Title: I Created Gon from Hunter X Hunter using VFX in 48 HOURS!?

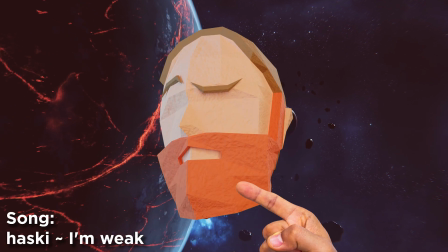What's good? My name is Cameron, and I have a red beard. I also have a degree in visual effects, but that's not important.
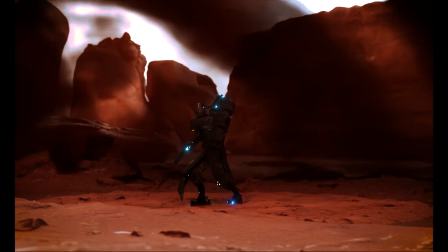Lately, after graduating, I've worked on some personal projects here and there to try and sharpen my skills in visual effects and 3D animation,
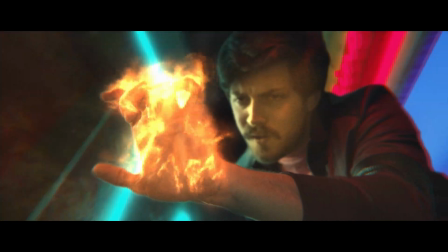but these projects take too long to create for the amount of work that I usually put in. So, as I was laying in bed, contemplating my life choices, as I usually do, I wondered what I could do, what I could use to create something entertaining in a short amount of time to add to my demo reel. Then, it hit me. As a character from one of my favorite anime ever once said, I'll use everything.
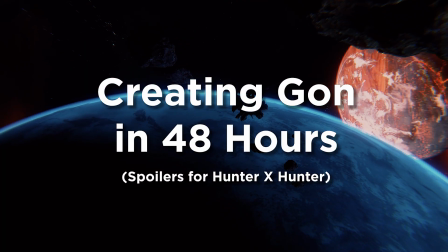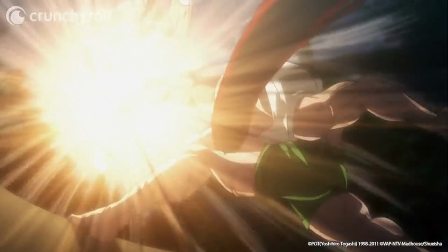So, I decided to create the iconic scene of Gon from Hunter x Hunter using every ounce of his power in his fight against Pito using all the tools at my disposal within 48 hours.
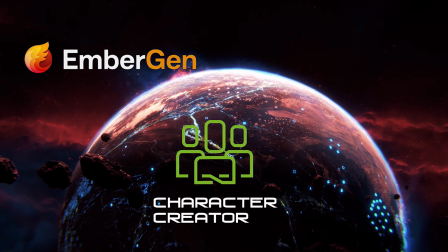For this project, I used Ember Gem for the smoke simulations, Character Creator 3 to create the character model and rig, and Blender for literally everything else.
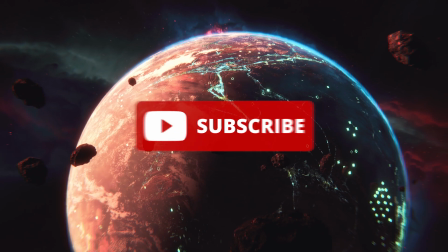So, I got to work. Before I explain my process, consider subscribing if you like what you see.
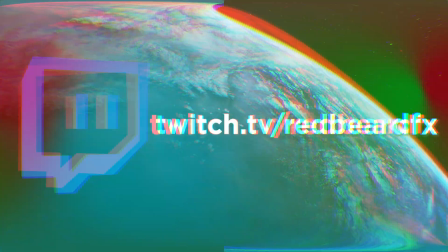Also, follow me on Twitch to watch my process live. We'd love to have you. The first thing I did was create the character to match the proportions of adult Gon.
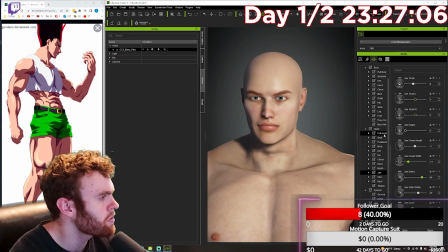I modeled the character in Character Creator 3, a powerful but relatively expensive piece of software that allows you to create detailed models of realistic characters. Obviously, I made him jacked as hell, adjusted the face proportions, and then exported the character without any hair,
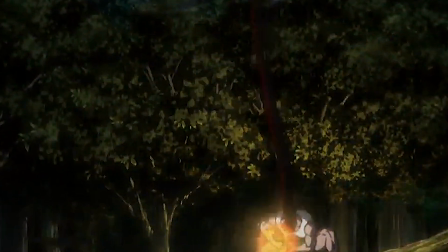because they don't have any presets for hair that's 5 meters long. I would have loved to create this model in the original anime style,
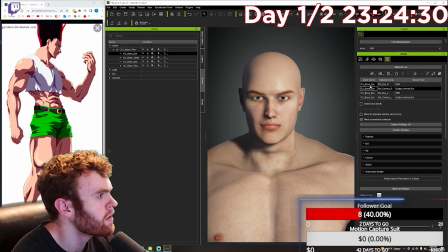but Character Creator is more known for realistic character portraits, so in order to make characters that fit in the original style, I would have to create the characters from scratch, which I didn't have time for within the 48-hour time frame.
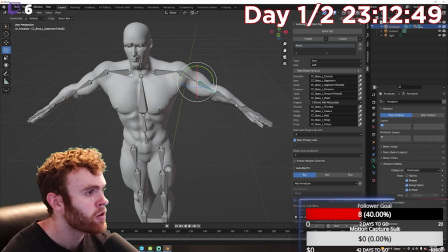After that, I exported the character and brought it into the software that I'll be creating pretty much everything else in, Blender.
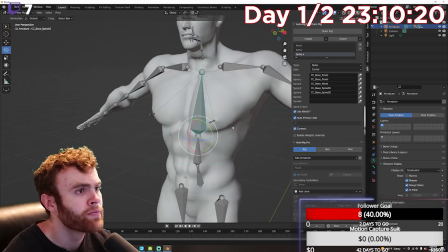Before I start the animation process, I used a paid plugin called Quick Auto Rig to give my character the animation tools needed in order to properly animate him.
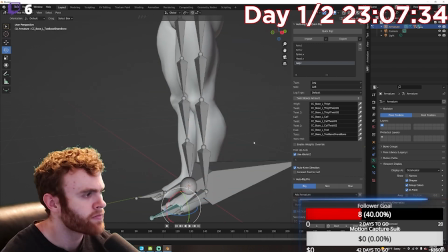I could have animated him with the default skeleton visible when I imported the character, but using this plugin saved me a huge headache in the long run.
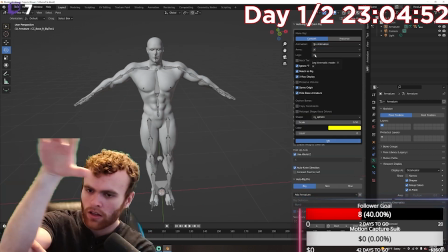Quick tip, when animating a character that isn't interacting with anything in the environment, always animate his arms in FK instead of IK.
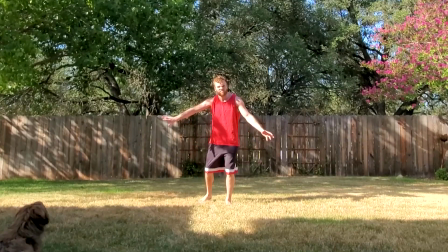From there, while using a pre-recorded video of myself doing the physical moveset and choreography as a reference, I started to animate the character bit by bit.
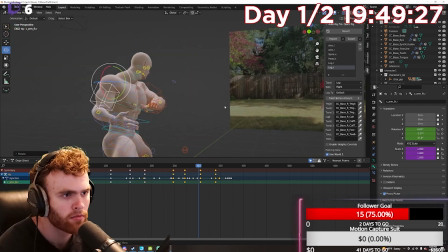Most people begin by going pose by pose, but I usually like to animate sequentially, since each bit of the sequence has to blend into the other.
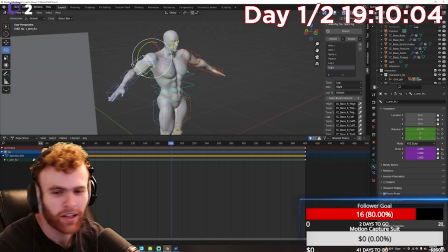After I finished the basic animation, I selected the limbs that would be considered less grounded,
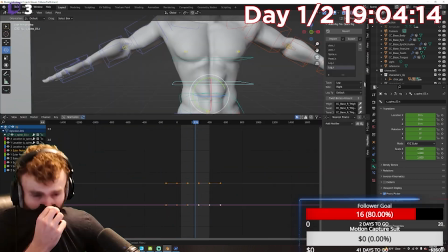like his arms, neck, and torso, and I added a noise modifier to the rotation of each bone.
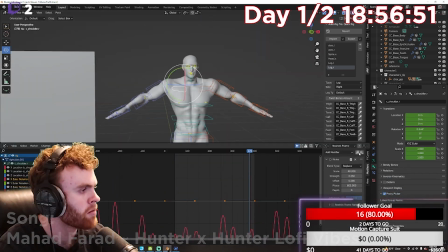Then, once applied on top of the animation using the nonlinear animation window, it gives the animation a much more natural look in my opinion.
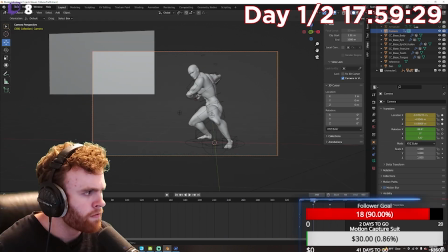This is also when I start to experiment with the camera and cinematography. I wanted the camera to slowly dolly in as it rolls to the side, to mimic visually stunning movies like RRR.
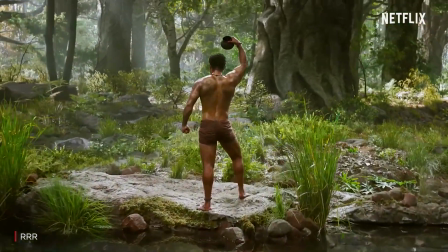And if you haven't seen this Indian epic yet, do it now, please. From there, I started to work on the hair.
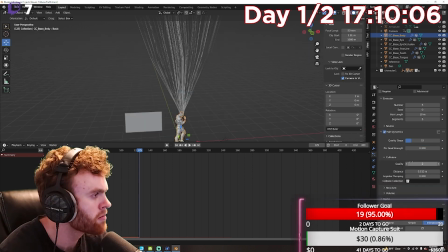For this element, I used Blender's particle system, and then I weight painted his scalp because that would have been the only part of his head that would have hair emitting from it.
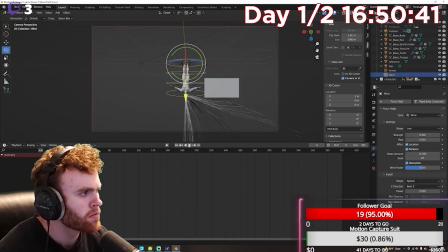If my computer was more powerful, I would have been able to process individual hairs on his head,
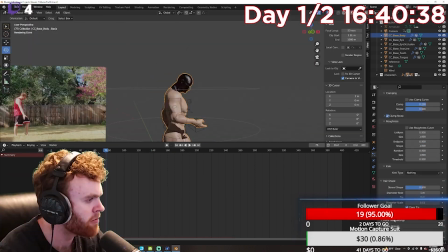but to save processing power and time with baking, I decided to use hair children instead, which limits the variety of movement with his hair,
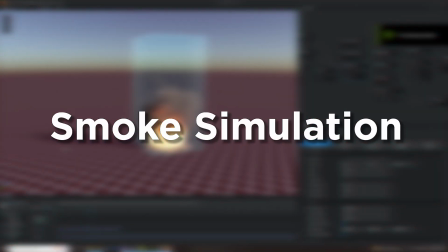but also saves quite a bit on processing power. After the hair, I opened up Ember Gem to start both of the smoke sims that I planned on using.
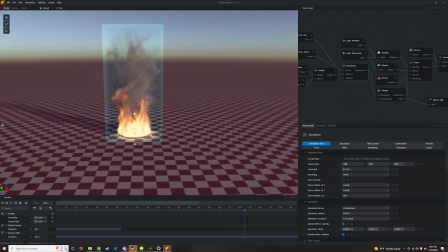I made a basic smoke sim that twisted upwards for the first, but then exported a sphere that I attached to Gon's hand as an alembic,
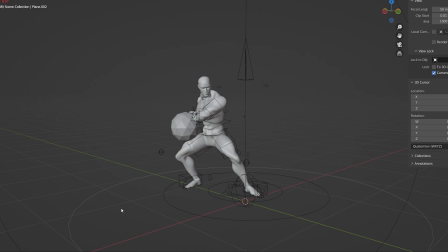which is basically an exported animation that keeps the movement of the object exported, and then used that file to be the source of the next smoke sim.
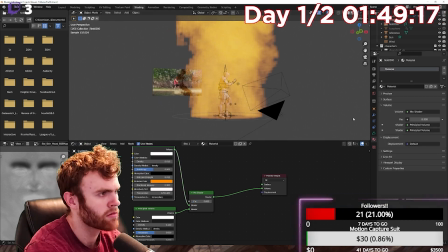After exporting both sims as VBDs, I brought them both back into Blender and then lit them with different light sources to make them appear as if they were emitting light.
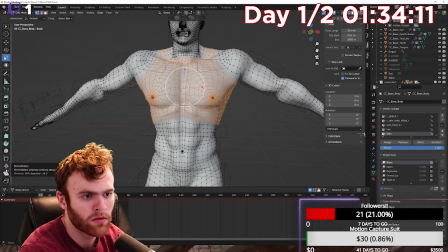For the clothes that he wears, I wanted to use a cloth sim for his tank top and shorts, but after hours of work the physics still weren't looking right,
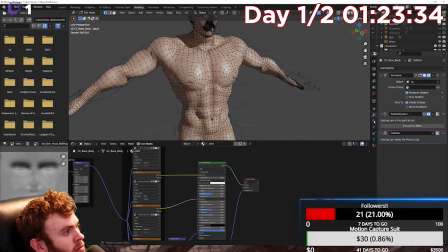so I decided to just retexture the skin around that area as the clothes because it's so tight on his skin already.
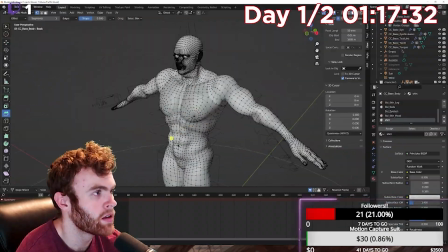This saved quite a bit of time.
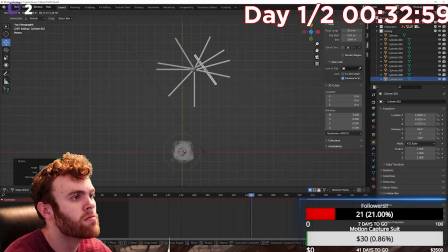For the trees around him, I started by modeling a basic tree with a cylinder and then created branches much in the same way, and then I joined them together as one object.